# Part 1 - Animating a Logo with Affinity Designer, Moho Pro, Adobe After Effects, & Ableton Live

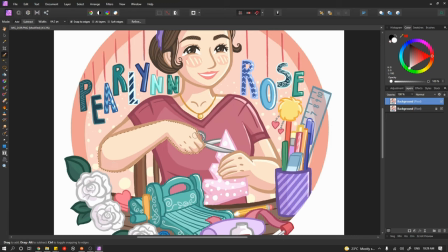3:54 Now I could have simply gone in and redrawn everything like you know recreated it completely from scratch but I didn't really want to do that I wanted to leave intact as much of the original artist's artwork that
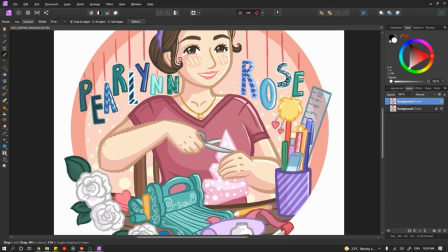4:10 I could simply because I felt like this was their artwork and my job here is
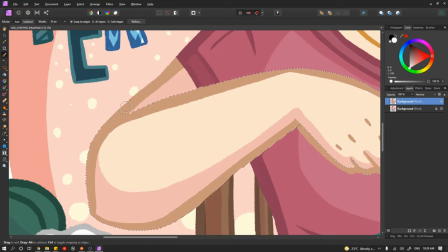4:15 to make that artwork move so the less recreation that I had to do the closer it would be to the original piece so I decided to come in and use the masking tool to help separate a lot of these elements and then later on I'd be able to come back in and recreate
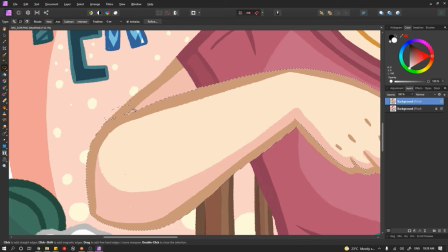4:33 certain parts that don't exactly exist yet so here you can see I'm using the quick select tool just to mask out the arm and then using some other selection
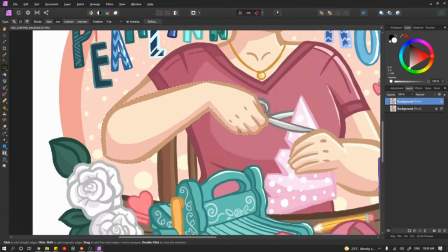4:42 tools just to sort of clean up that selection a little bit better and then I simply mask the layer and just refine the edge
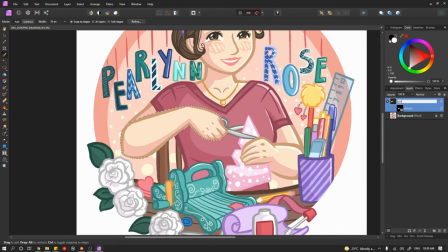4:51 so that it's not too harsh of a cut and
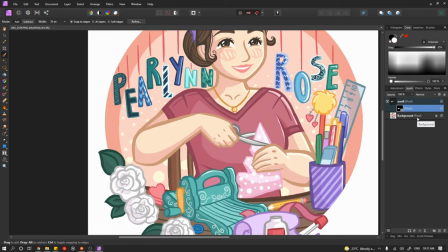4:57 then I just label that layer accordingly and move on to the next piece.
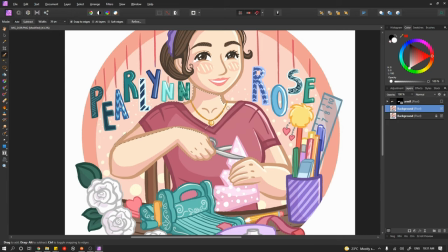5:02 So now I'm using the exact same process to mask out the rest of her body and using some of those other masking tools to help clean it up
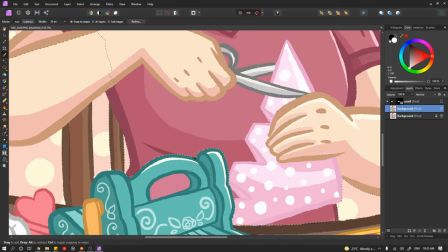5:09 a little bit better I mask it out and refine it but here you can see that there are some parts of the body missing.
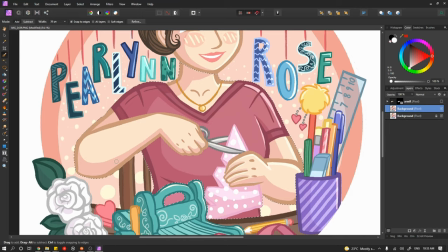5:17 This is simply because there's been other objects in the way of the original illustration,
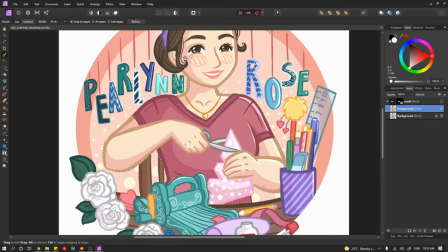5:23 some things are sort of hidden behind other body parts and this is where I realized that I had to come in and start recreating things.
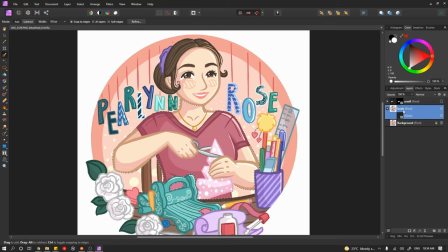5:32 Now I didn't really want to worry about the rest of the illustration at this stage,
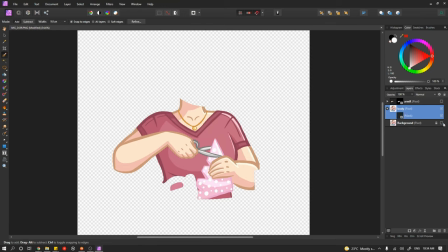5:36 I kind of wanted to see just how far I could push myself to animate the
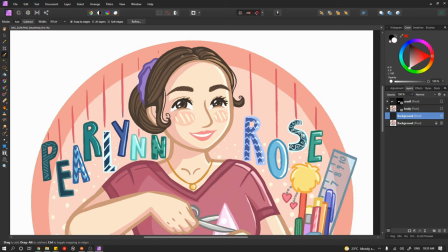5:42 main subject of the illustration and then I was going to come back and animate everything else last. So I'm just quickly masking out her head here,
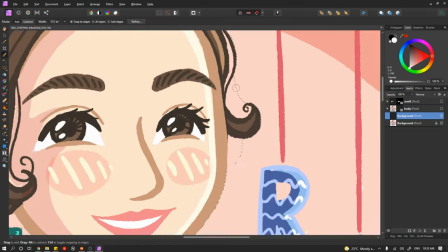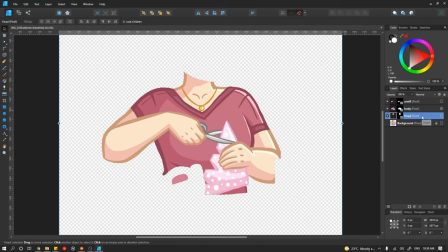5:57 I've jumped over to Affinity Designer to do the rest of this and now I'm going to recreate some of those missing parts.
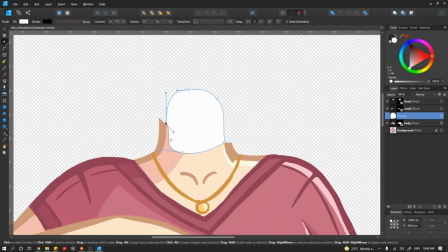6:04 So this was done simply by just creating different shapes and
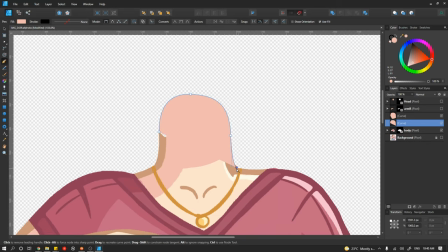6:10 different strokes and making sure that they match the color of the original illustration.
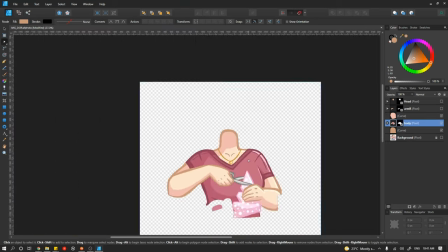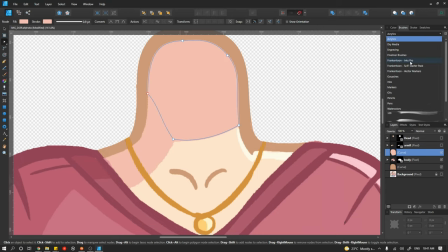6:21 Now the original artwork actually has a certain roughness to it and
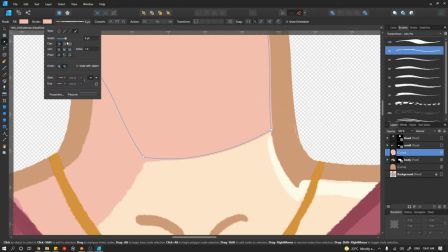6:25 I suspect that this is just due to the brushes that the original artists used.
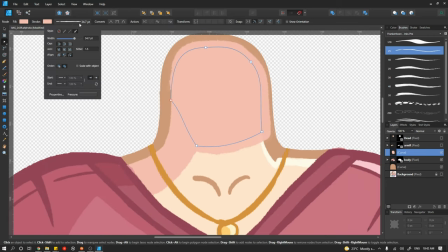6:30 I have a feeling that they made this artwork in Procreate just based off some of their Instagram hashtags.
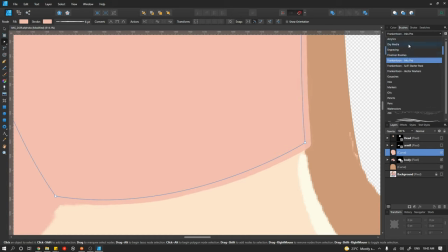6:36 So I'm using Infinity Designer.
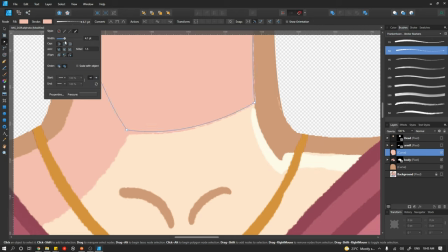6:38 I don't know what brush they've used so I kind of scanned through my brush library just to try and pick something that seems like it suited the rest of the illustration.
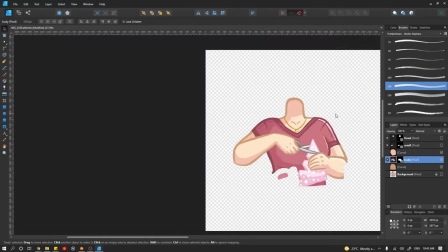6:48 I know that I'm not going to be able to match it exactly but having really clean lines and clean strokes on top of this sort of
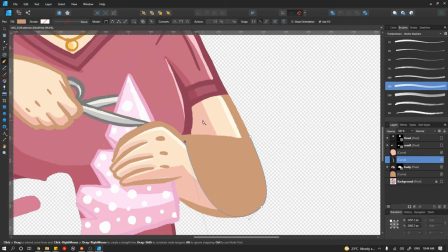6:57 rough pencil-like artwork, it really stood out to me in a bad way and I felt like it'd be too obvious.
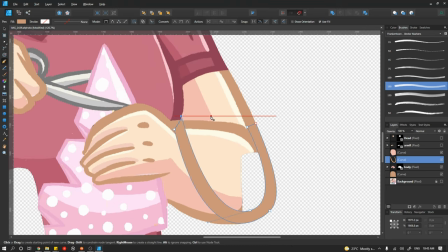7:04 So just going that little bit of an extra mile and adding a little bit of roughness to my artwork on top of it, I felt like that blended the whole thing together a lot more seamlessly. Cool, so now I just had to come in and do that for everything else.
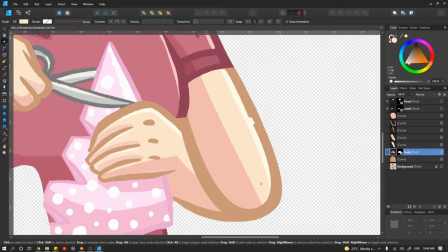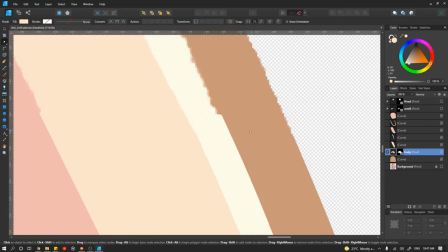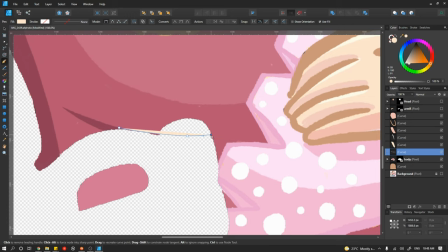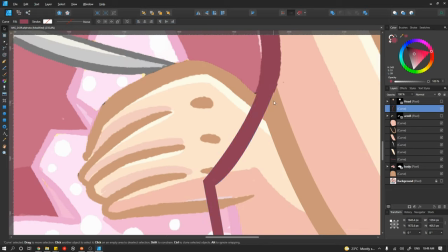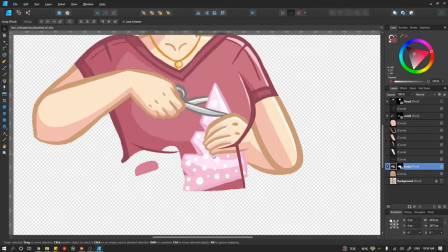7:39 So it seems like the original artist kind of liked to use three different shades of color to simulate lighting.